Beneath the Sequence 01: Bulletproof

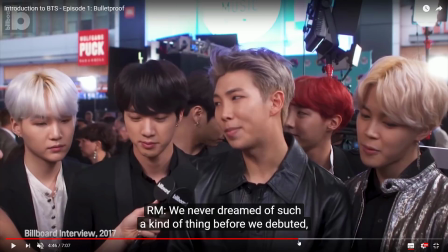(44:06)
I do sort of talk about the sort of concept that in Yoongi's episode, because his episode is sort of revolving around the idea of rags to riches, but we'll get to that later. And perhaps later when I make a era by era series, maybe I can elaborate more on that.
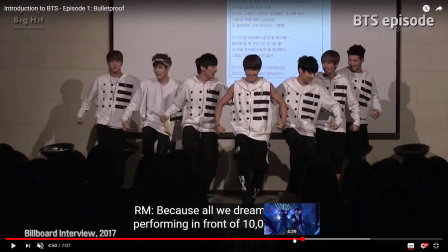(44:25)
But here we just have a quick sort of
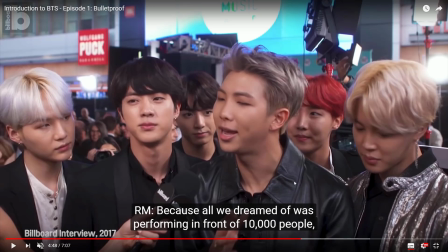(44:28)
two-shot thing where we have a shot of them performing back in 2013.
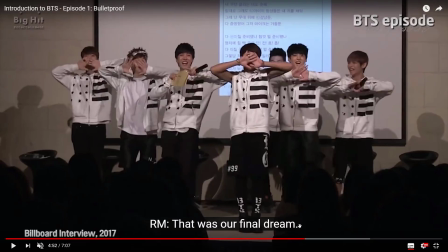(44:35)
It was just a very small fan meeting and they were just performing No for their fans, and it was just a small, kind of was a small multi-purpose conference room from what I can
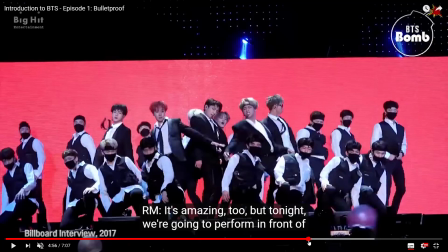(44:44)
tell. And eventually just shifts to recently last year where they performed that really
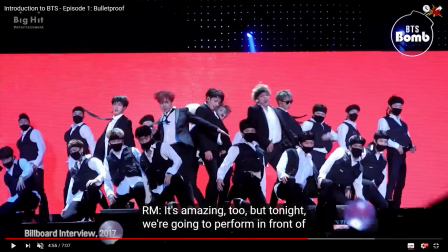(44:54)
amazing mic drop remix. A lot of ARMYs really enjoyed this, so I feel like this is something that should be shared to our own audience. Also, I think a lot of people might not have seen their performances before because they're new, so maybe seeing them be this intense might encourage them to look for more live performances.
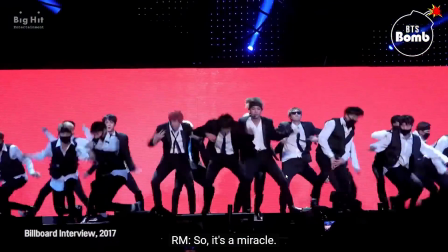(45:15)
So that's the reason why they're there. But yeah, it's a very good, interesting way to see how they've changed.
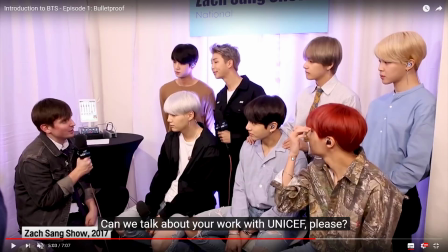(45:21)
Now we're gonna go to UNICEF, and the reason why I put this one here is because I think I saw a lot of ARMYs
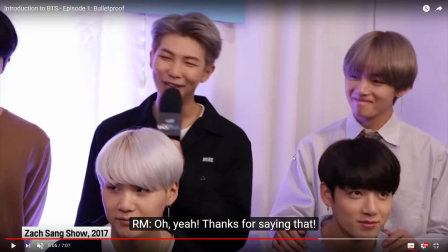(45:30)
say that we don't put a lot of recognition on their philanthropy work. So talking about UNICEF would be one way to start the conversation about, you know, whatever projects they've done, whatever projects ARMYs have done in their name, what donations they and ARMY have made.
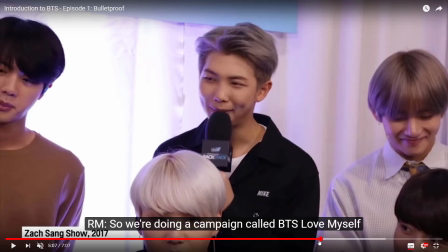(45:50)
Having a section to that might be a little bit good for them.
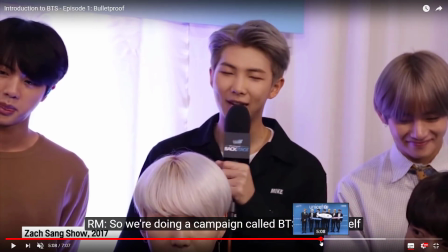(45:54)
And, you know, I think this was a nice interview too, because I was around for this time. And I remember a lot of people like pointing out how happy they were to be asked this question.
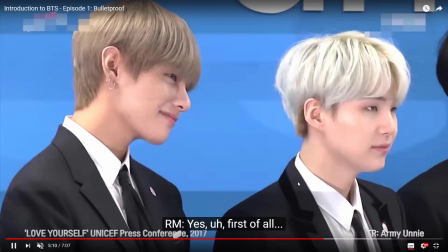(46:05)
And we have some good shots from the conference while it's talking.
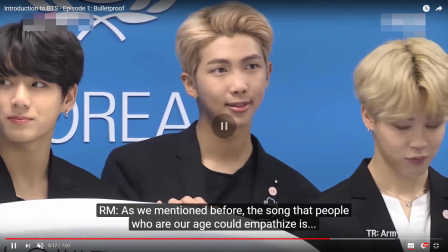(46:10)
And just to pull it back to about BTS and their music, and the fact that their music can be very relatable to people of their age, of my age, around this time.
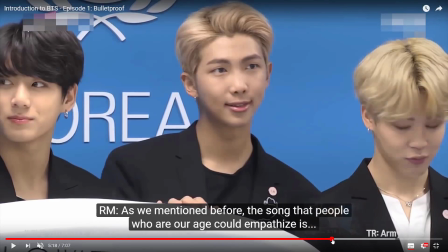(46:27)
You can see where RM has a part where he connects the UNICEF campaign back to their music,
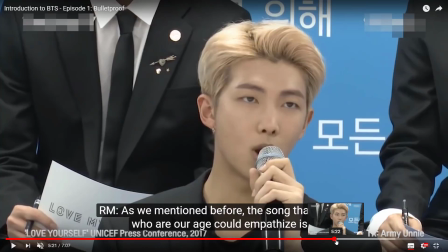(46:33)
where he talks about songs that are about relatable lyrics.
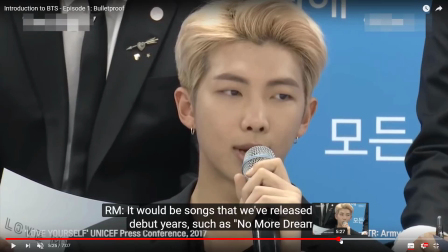(46:38)
And this part is brilliant because he lists the different songs,
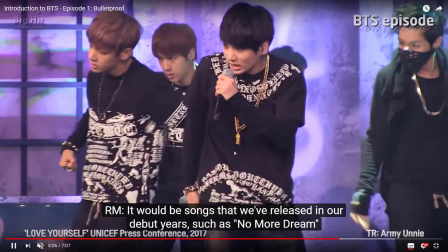(46:44)
their names, and I can use that to basically put the music video performance related to that thing.
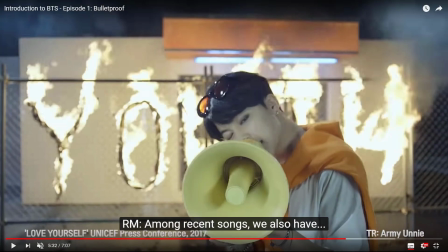(46:50)
And it's a good way to pique the viewer's interest,
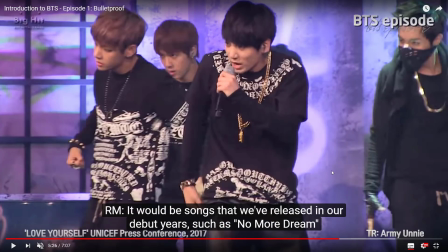(46:57)
so that when they say, like, they look at this part, they'd be like, oh hey, that looks cool. Wait, what was the name of that song? Oh, he said it there, so maybe I'll check it out on my own time. Or if they are still in the habit, if they're still not in the habit of turning on subs,
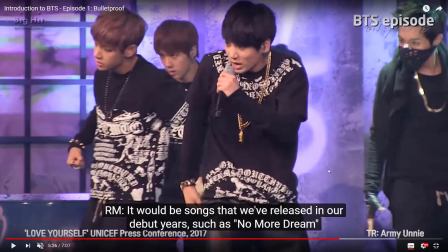(47:16)
they'll be like, oh, I remember this music video, and I remember this name. Oh, he said this was had relatable lyrics. I should, you know, go back, turn it on, watch it again. So gentle reminders would work best.
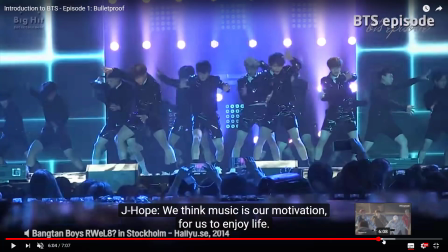(47:33)
I think it's a good way to close off with remarks on how much they appreciate music, how much they appreciate their fans,
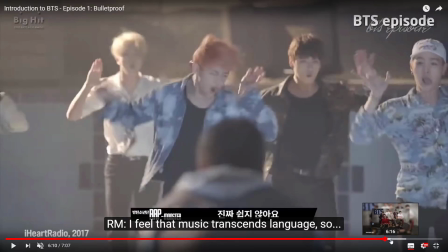(47:42)
and how much they appreciate just how much luck and hard work they've done that got them to where they are. Just close it up with their thoughts on how they feel about their impact, on their success.
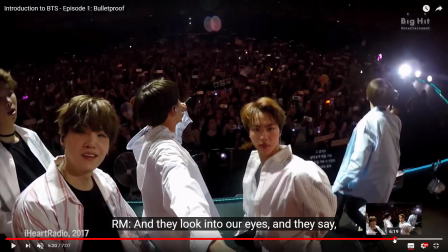(47:57)
This actually had a lot of footage of just the guys goofing off, and I thought that was in the first two cuts, and eventually I realized that that didn't make any sense. I had to change this so that way I could feature more ARMYs in here.
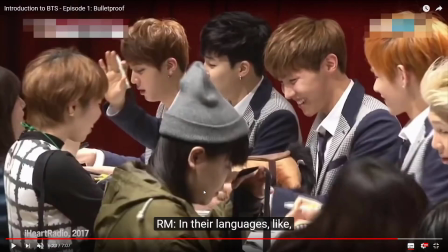(48:10)
I think I got lucky with this one because, like I said, you know my rules about not using fan-taken footage, so this one was actually on a news channel, so I was able to use it, and I think showing them being close to their fans that way kind of helps people understand just how much they appreciate ARMYs.
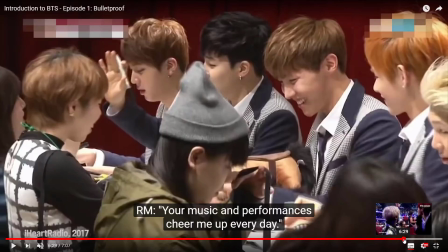(48:29)
There is a part where they
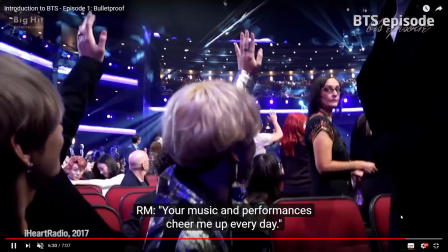(48:34)
are at the AMAs and they're just so surprised that like ARMYs are cheering for them,
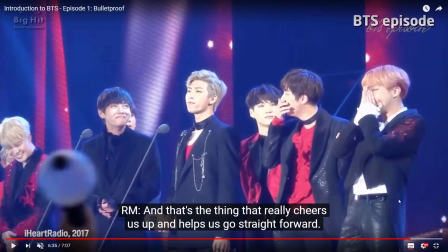(48:40)
and also cut to the time their first big award. This was 2016, and I think this was a very memorable moment for them because it was a very emotional time for everyone who was involved. I think that is a very moving moment that deserves mention.
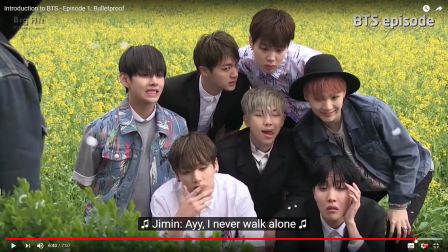(48:58)
So here is the last part, and I made room so I can just focus on the lyrics by themselves. Because no intro video is an intro without, you know, talking about their music, right?
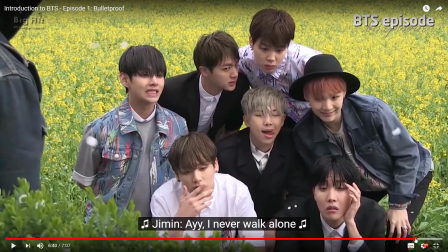(49:13)
Because if we're saying their music has nice words, we should show those nice words. The intro series is a good place to show off the more obscure songs, because I think most people are probably going to find those better known songs somewhere on their own anyway.
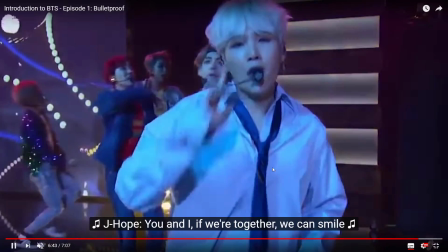(49:28)
So just one way of subtly promoting the lesser known songs. And then one last part, you see this part here where
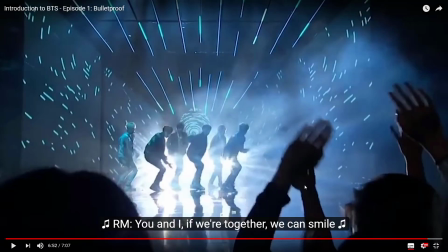(49:39)
so if you see that again, the part where they're about to start
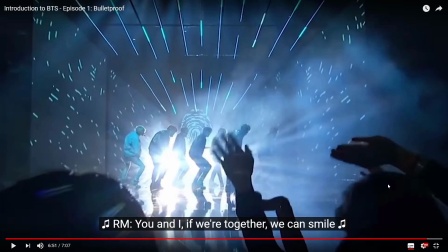(49:45)
their AMA performance, and just when the cymbals end, the cymbals in that song ends, you see they're about to pounce in that part where they do that very beginning of DNA.
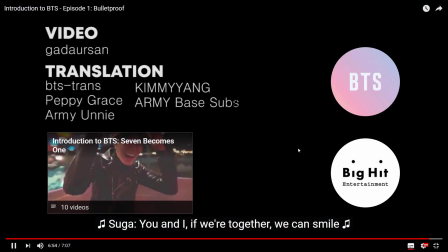So this way sort of builds another level of suspense. It sort of motivates people to be like, gives a sense of completion of the video, but also something that they're missing,
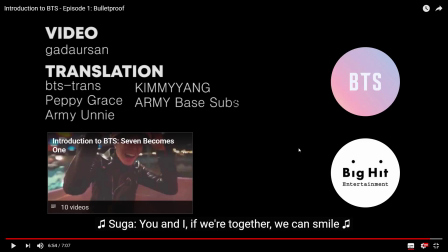(50:16)
because I didn't show the full performance or anything, and I didn't show very much closure when, right as they pounce, the video is ended. So, and then you just have the credits and a link to the entire series and their channels.
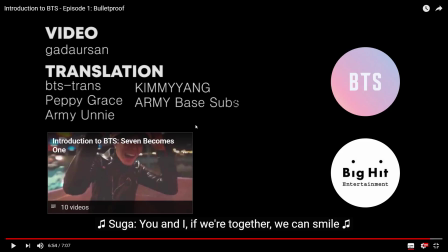(50:30)
So in a way, this is a bit of a subtle strategy to motivate people to just go out on their own. If they like this, they should do their own effort of research. So that ends the first episode.
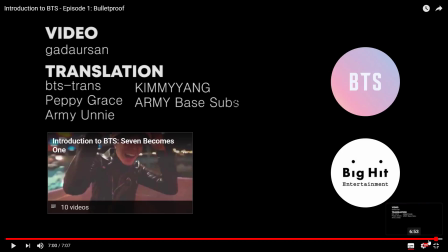(50:45)
And yeah, some closing thoughts on this first episode. I don't think this was a very perfect intro, mostly because I just uploaded it onto my channel, something I haven't updated it in like years or something. And I didn't know how people would take it.
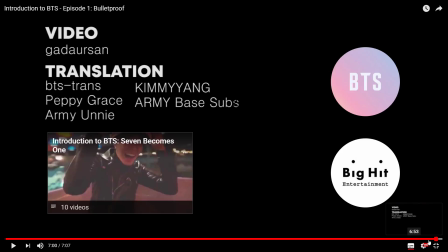(51:05)
I didn't even think people would find it because, you know, I have little to no presence in the fandom anyway, and I thought people would eventually just be flooded with lots of videos, and I didn't think people would just check and find this or something.
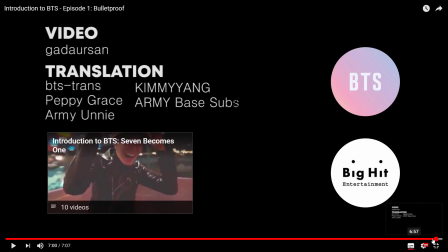(51:23)
So yeah, I'm honestly kind of shocked that this made any impact, if at all. Honestly, I thought this would be widely disliked because I might have missed something,
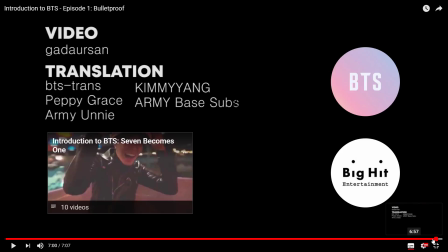(51:39)
or I said something or presented something entirely wrong. But you know, I feel like I received a lot more kind comments than angry ones about this, so I'm grateful for that.
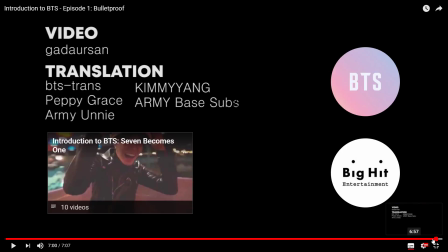(51:57)
I still feel very unsatisfied with this series because, you know, I was working on within my own limited amount of skills and my own limited time.